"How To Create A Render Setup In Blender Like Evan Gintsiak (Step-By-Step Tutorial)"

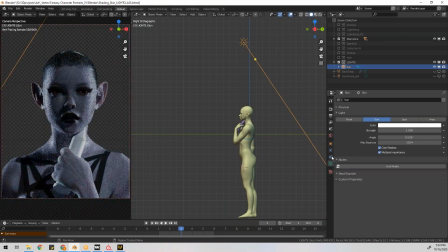(3:55)
You can turn off the HDRI illumination by going into the property section and then selecting the icon that looks like a globe that's the world properties under
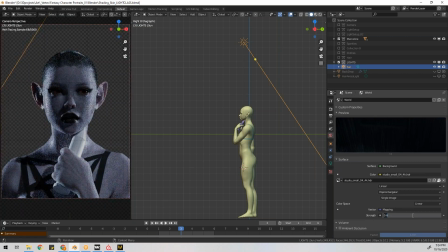(4:06)
surface set the strength to zero so we just see the sunlight move the
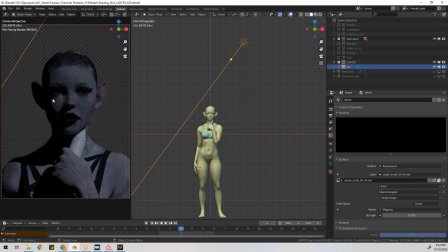(4:11)
light so you see that Rembrandt triangle under the eye real classic example
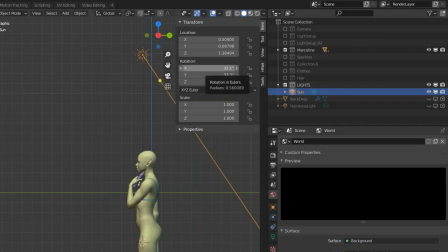(4:17)
of portrait lighting in our case we rotate X to 32 degrees Y to 33 and Z
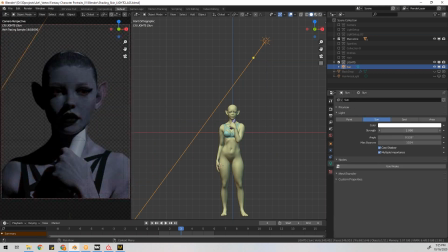(4:25)
to 6 in the property section you can select the light bulb icon and adjust the strength and color of your light. You could also add another sunlight and position it to be more of a fill light adjusting its strength and color but we're gonna keep it real simple here with just one sunlight.
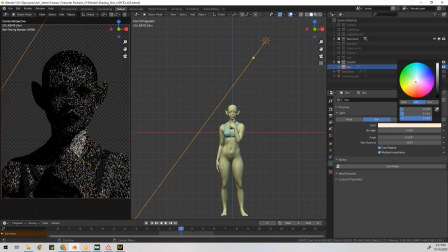(4:44)
Select the original sunlight and then click the green light bulb icon in
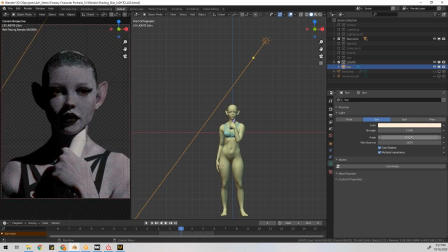(4:49)
the properties area and adjust the angle to soften the shadows.
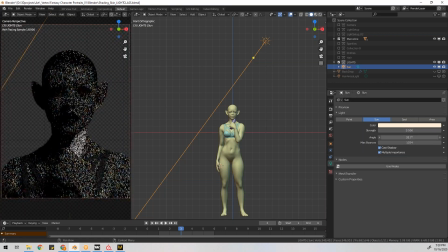(4:55)
In this case Evan sets it to somewhere around 30 to 40. make sure to turn your
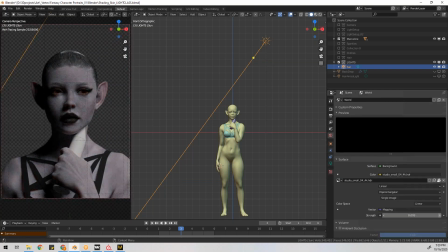(5:00)
HDRI back on by going into the globe icon in the properties area and under the surface section setting the strength higher than zero in this case he sets it back to 0.6 to see if he likes it since
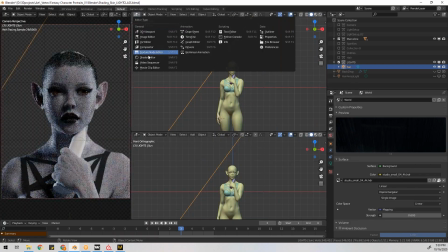(5:19)
this is an explorative process Evan likes to switch out HDRI maps to see if he gets a better result here and there.
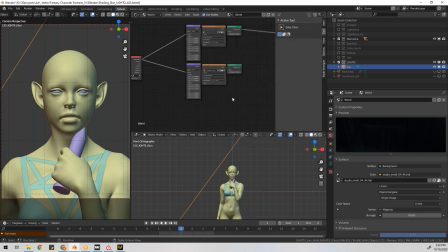(5:27)
So he opens up the shader editor, selects the mapping, environment, texture and background node, and then copy and pastes those a little bit lower. He likes to keep both of these because he might wake up the next morning and be like, well, it was better the other way.
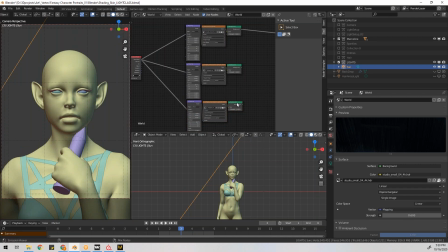(5:47)
Then he connects the texture coordinate node and the world output node.
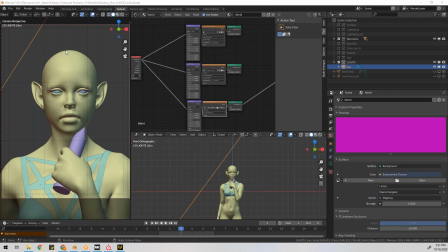(5:53)
In this case, he switches out adds Kaley Interior HDRI from HDRI Haven,
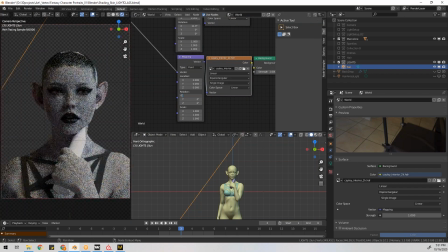(6:00)
say that three times fast, and swaps that out in the Environment Texture node.
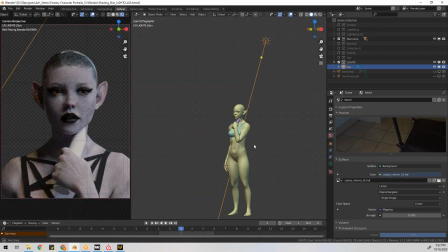(6:06)
The Kaley map adds some nice fill light, but it doesn't really have a strong backlight, so we'll have to create one.
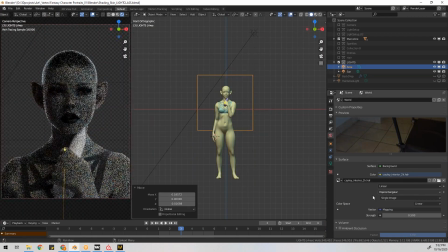(6:14)
To do that, add an area light. In the properties, click the green light bulb icon and set the shape to rectangle.
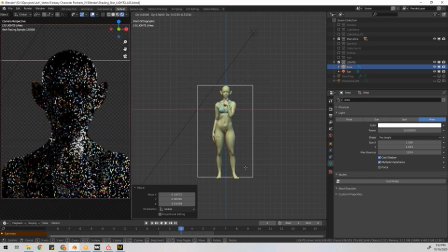(6:22)
In the viewport, you can adjust the size to completely cover the back of the model. Then you can adjust the power and the color as you want.
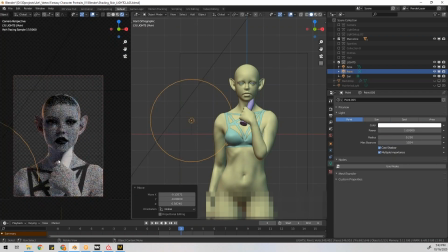(6:33)
So this is looking really good so far, but you also have to create areas of focus and paint with the light.
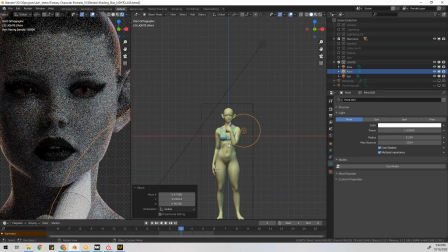(6:42)
So Evan adds a point light, adjusts the placement and the radius,
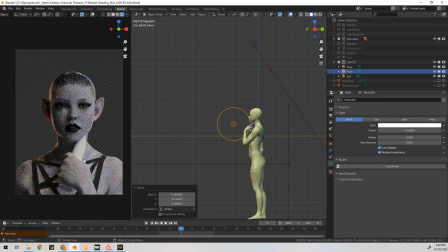(6:47)
adjusts the power and the proximity to the model because that's what makes point lights work,
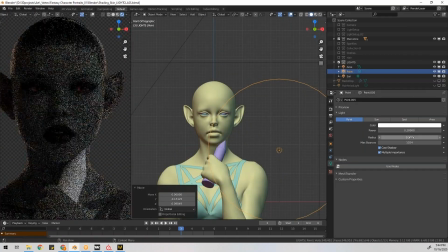(6:52)
and then finally adjusts the color now this is already looking beautiful but
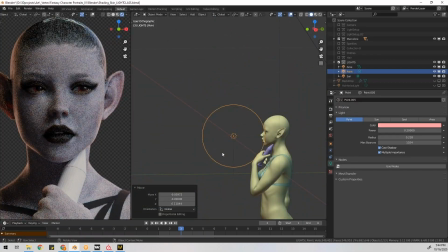(6:57)
it's important to keep playing with light this is one of the most important
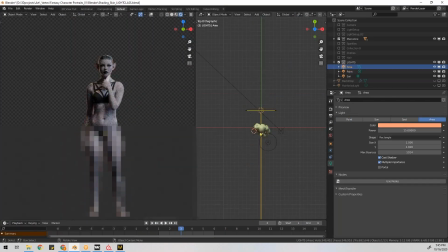(7:02)
phases at this stage so evan duplicates the area light on the back and positions it so it's more like a fill light that's pointing up from the ground slightly towards the front then he sets the color the power and sets its shape to disk then he spends a few minutes kind of getting
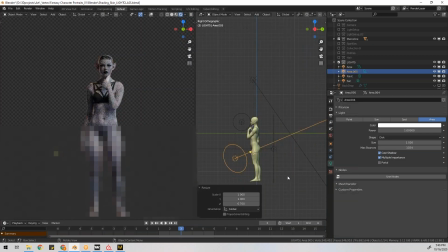(7:21)
that placement right making sure that on the left hand side he's
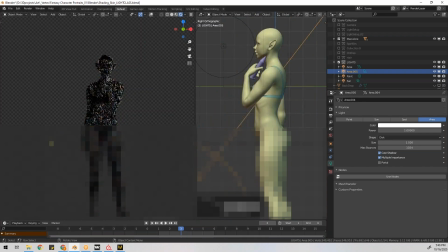(7:25)
zoomed out and zoomed in using the different cameras that he's set up to enable this
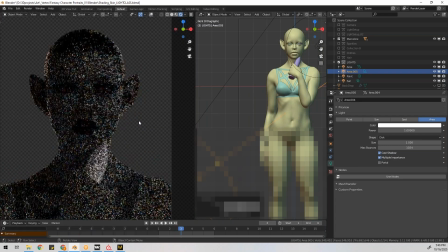(7:31)
and really getting that fill light to add just enough life at
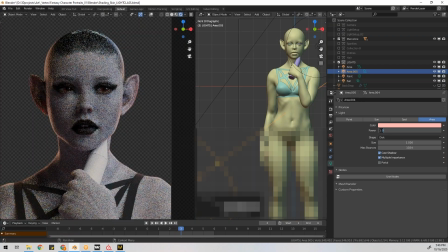(7:36)
the end of the day this is a war of millimeters not of miles it's the subtlety that matters